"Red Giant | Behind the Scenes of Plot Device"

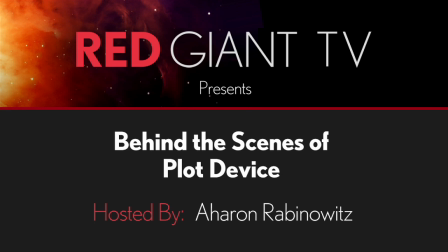0:08 Aaron Rabinowitz here for Red Giant TV. In this episode of Red Giant TV, we're going to take you behind the scenes of our new film, Plot Device, where you'll hear from the cast and crew about everything from pre-production to filming to visual effects and color correction. We'll show you how a great team, using the right set of tools, including the new Magic Bullet Suite 11, made it all happen on a very limited budget. So, with no further ado, I give you behind the scenes of Plot Device.
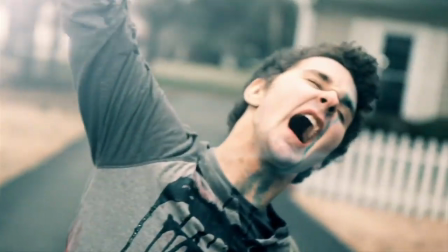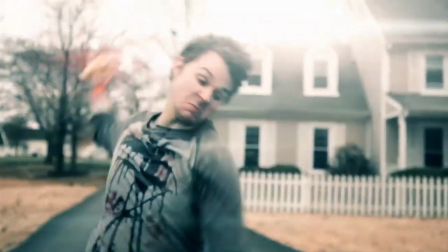A lot of software companies are talking about how their stuff was used in big budget movies like Avatar or Star Wars or Transformers. Even Red Giant's doing it. And I think that's cool, but I think the more exciting story is about an independent filmmaker who,
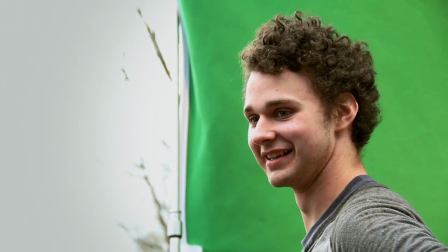1:02 with almost no budget, is able to create something that looks beautiful and at the same time tells a really good story.
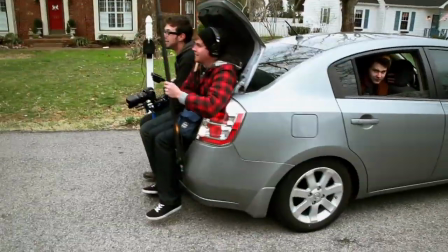1:08 And that was the experience that I wanted to capture with this film. But I had to find a director that could pull this off. He had this idea to promote Magic Bullet with a short film, and so that's how we got here. I wanted this to be a story, a movie that stood on its own, not a commercial for a product.
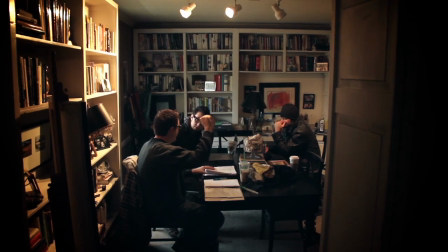1:36 Arn had the original idea. This other idea popped in my head about a button. He loved it, but he had no idea how we were going to pull it off. And I said, "Screw you, Rabinowitz. We're doing this with or without Red Giant." And we did it with Red Giant.
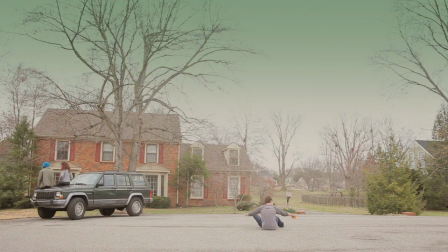1:51 The look of it had to be different from scene to scene to scene because we were going through all these different genres. It was really important to us that we not just take a bunch of filters and slap them on footage that had been filmed and then say, hey look, it's a science fiction scene.
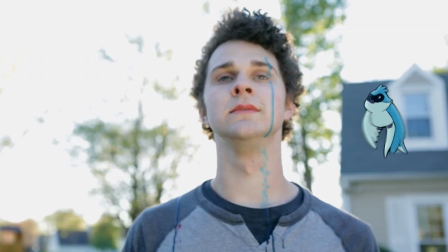2:04 We wanted to recreate authentically as much as we could the genres that we were trying to match.
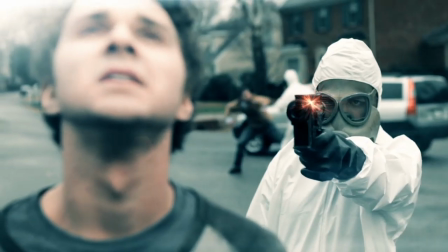2:09 Seth brilliantly translated it, and he did this amazing job with the film noir, for example,
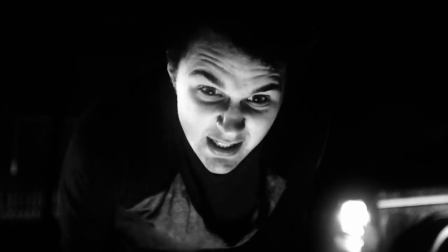2:15 where you have these interesting angles and the camera's never moving, whereas in science fiction, the camera is always moving.
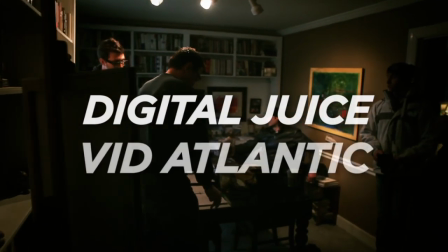2:21 We asked a few different companies we were interested in if we could use their gear for the shoot, such as Digital Juice and Vid Atlantic, and once they heard what we were doing, they totally jumped right in.
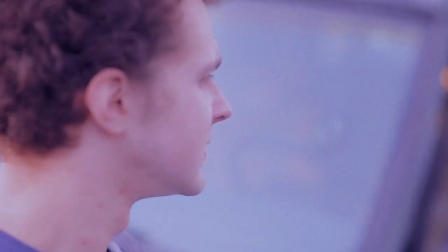2:28 For action, we wanted to recreate action movies from the 80s, and in the 80s,
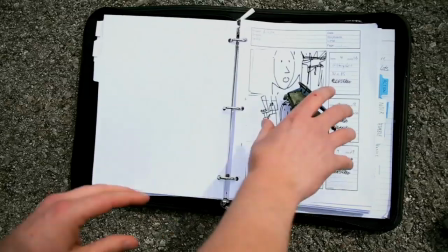2:32 handheld wasn't as prominent as it is today in modern action films, but we did not have the time or really resources to use a track.
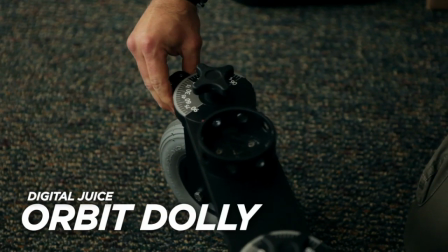2:40 But with the Orbit Dolly from Digital Juice,
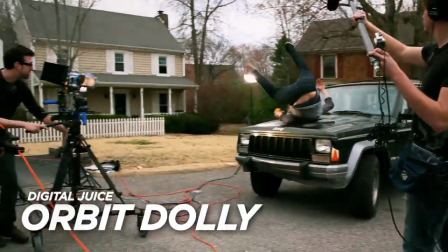2:42 what was great was we had this awesome device that we could set the wheels to however they needed to be, shoot a handful of really, really great dolly shots. One of the craziest things was the lowrider. We were like, the lowrider, it's like a pillow. What are we going to do with this? We have used the lowrider on like 3/4 of the shots.
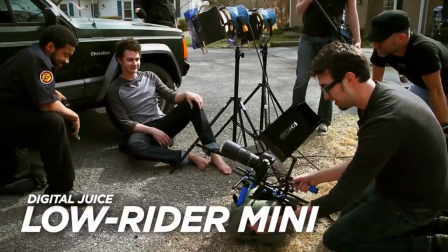2:56 It was perfect like stabilizer for setting on the ground. I mean, it's incredibly versatile and incredibly useful.
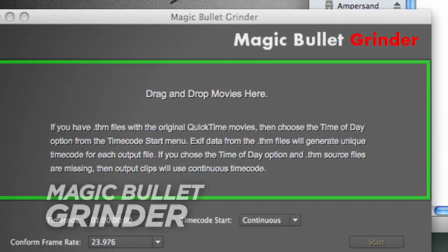3:02 We shot this film on Canon DSLRs, and the footage format isn't native to Final Cut's timeline.
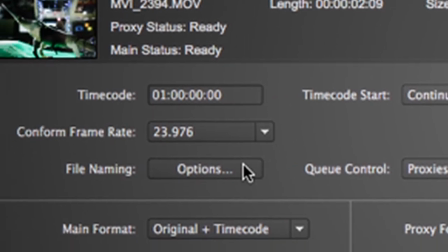3:07 So we used Magic Bullet Grinder to quickly convert the footage to an edit-friendly format so that we could start editing the film right away. Looks was awesome to me. Like the first thing, like opening up Looks, you immediately see it as just a collection of presets, and you're like, well, that's cool. If I get lazy, and don't want to do anything on my own or do anything creative, then I'll use that someday.
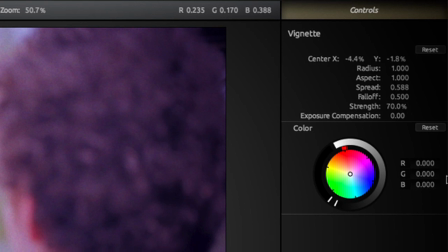3:26 Then I realized you have this whole tool set on the right side. That immediately opened the door to me realizing that I didn't need to open color ever again.
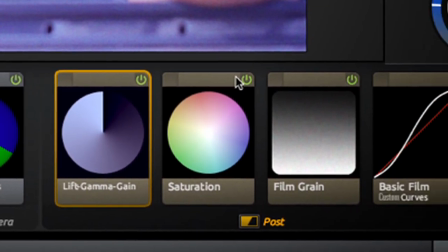3:37 We created an action preset in Looks for our action sequence that looked like that faded VHS look, that pink and purple with a film grain on it.
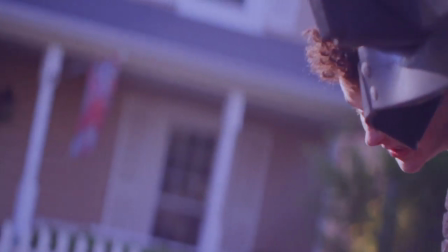3:45 The color style of action isn't really, the action movies themselves maybe the way they were originally looked in film, but it's how they looked on VHS for all of us growing up.
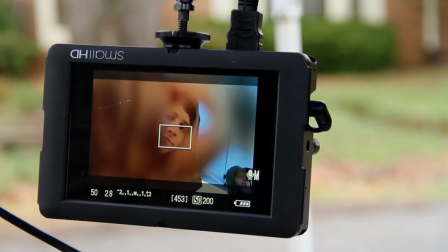3:57 3 inches of rain. One of the worst day in the past month. Looks like we're shooting in the rain. We shot the zombie scene early in the morning, and I really wanted one of my neighbors to wake up and go to the window with coffee and see an army of the undead approaching their house.